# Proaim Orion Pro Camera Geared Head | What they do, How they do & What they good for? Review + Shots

Welcome to the Crimson Engine. My name is Rubidium. Today we are looking at geared tripod heads. What they do, how they do it, and what they're good for.
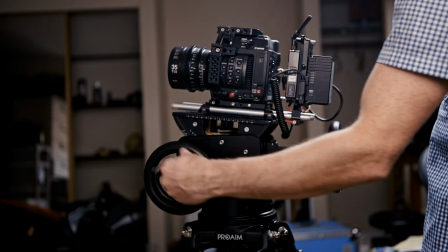A geared tripod head, put very simply, is a tripod head that is moved by the turning of gears rather than the force of the operator.
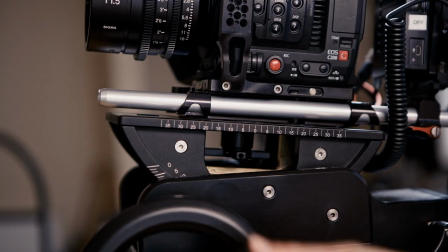There's one wheel for vertical, one wheel for horizontal, and by using both at the same time you can get a diagonal.
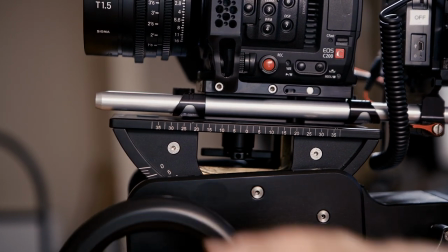It works very much like an Etch-a-Sketch.
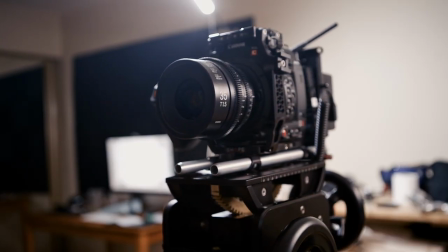Now it's a very simple device, but it's that doesn't mean that it's easy it takes practice to make this work and to do it under pressure like when there are dozens of people standing around and millions of dollars being spent it takes a lot of practice like hundreds of hours it's probably equivalent
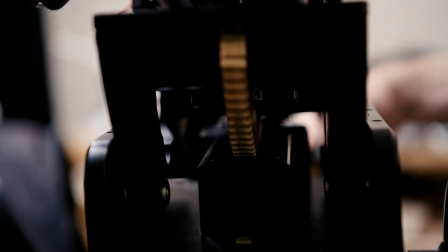to using a steadicam system or something like that you can pick it up pretty quickly over a weekend but to get good at it it will take weeks
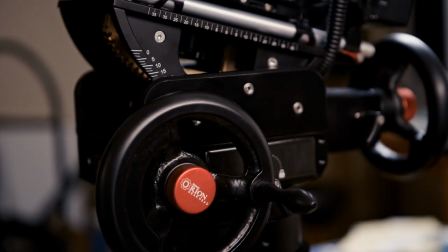if not months the one i'm using here is the pro-aim orion geared head it's probably the most affordable professional geared head on the market it's under two thousand dollars it's very nicely made definitely the best bang for your buck for the price and it's the only geared head that i found
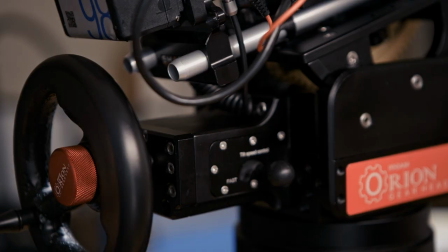worth using under 10 grand the weight capacity is 55 pounds which is pretty close to what it weighs and i used it to get all the
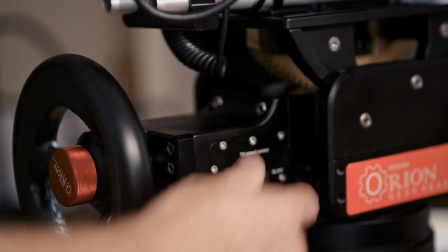awesome smooth shots that you'll be looking at in this explanation the first time people see a geared head
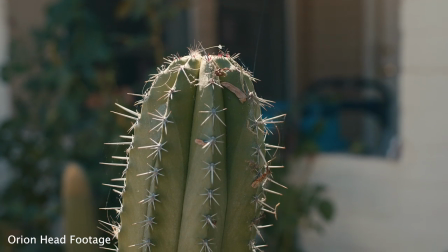they often ask why would you use this instead of a fluid head tripod,
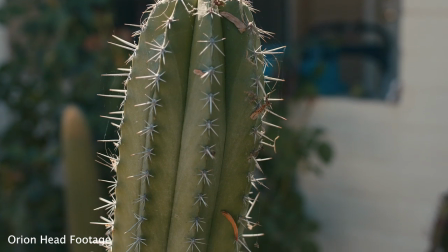which is the standard in the industry? The reason has to do with the history of cinema.
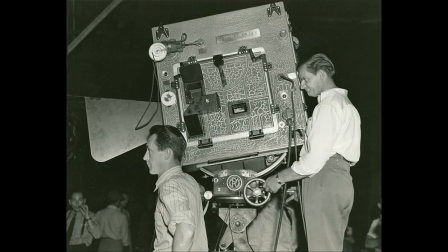Back when film started being made 100 years ago, cameras were huge and fluid heads hadn't been invented yet, not until 1946. So geared head was pretty much the only way to get your camera to pan and tilt. Operators got very, very good at doing complicated things and they would practice by writing their names or doing any number of
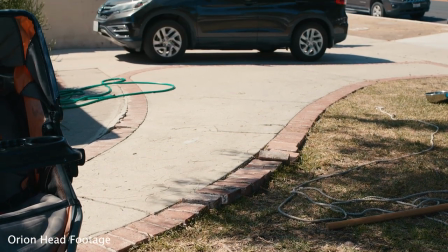tasks to show how good they were with a geared head.
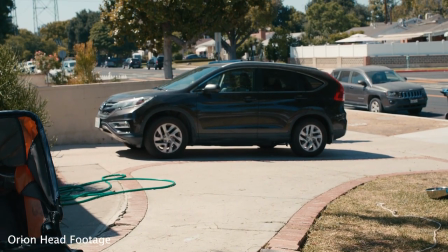This system also allowed camera operators to operate cameras on the end of cranes without being on the crane themselves. When fluid heads came along, they initially didn't have a huge amount of capacity, and so geared heads continued for a long time into the 40s and 50s. It wasn't until the 60s and 70s that they became the standard as cameras got lighter and the fluid head capacity went up.
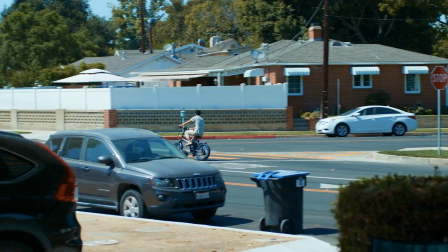So if fluid heads are easier to operate and cheaper why do people still use geared heads well there are two main reasons the first one is capacity
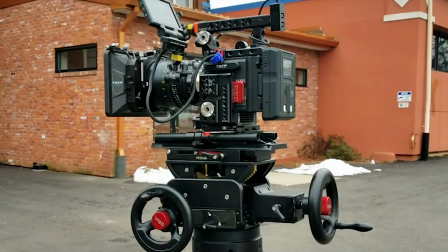geared heads can carry a lot more than typical fluid heads and if you have a big camera set up with a big long zoom lens or you have a multiple camera setup like they use on the irishman a geared head can not only carry this load easier but can do so safer you can get high capacity fluid heads but if you forget to lock them the whole camera can come crashing down whereas a geared head isn't going anywhere until you actually move the wheels one way or the other. The second reason and perhaps the main one is that geared heads give a different quality to the footage that you shoot with them. Everyone understands the difference between handheld and locked off tripod camera work.
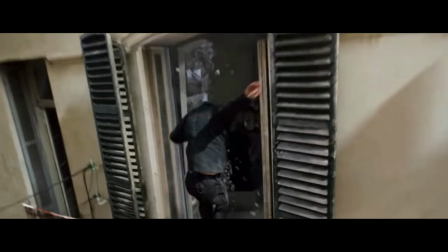Handheld is more alive, it has more breath, it's more a subjective viewpoint for the operator and for the audience.
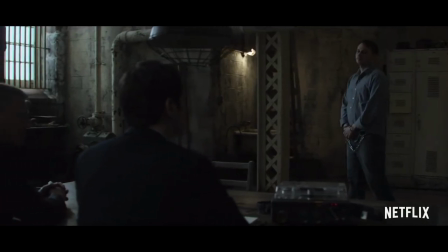Tripod work by comparison is much more permanent and impersonal. It's much more objective. Now a geared head is like a fluid head tripod only more so. There's even less shake. There's even more stability. There's even less personality. It feels definite. It feels definitive. Some filmmakers really like this perspective. David Fincher for instance almost never shoots handheld and he loves geared heads and dolly movement rather than handheld.
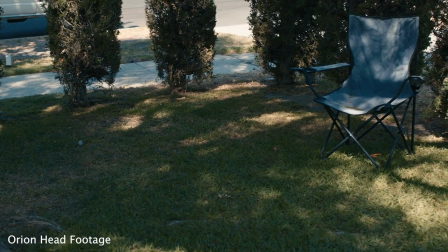He said that this perspective gives a weight to the story.
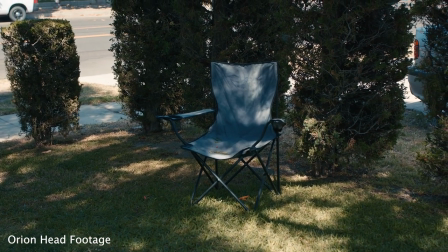It makes it feel like the forces of fate winding down to their inevitable conclusion.
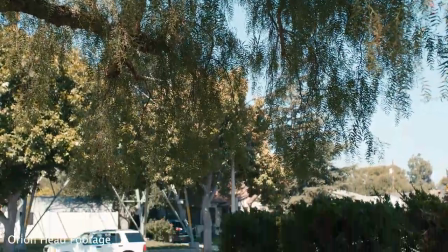I personally really love this feel and until I got the ProAim Orion I never had the budget to get this into my movies. Pretty much the industry standard in geared heads is the Ari head. This thing retails for over $20,000.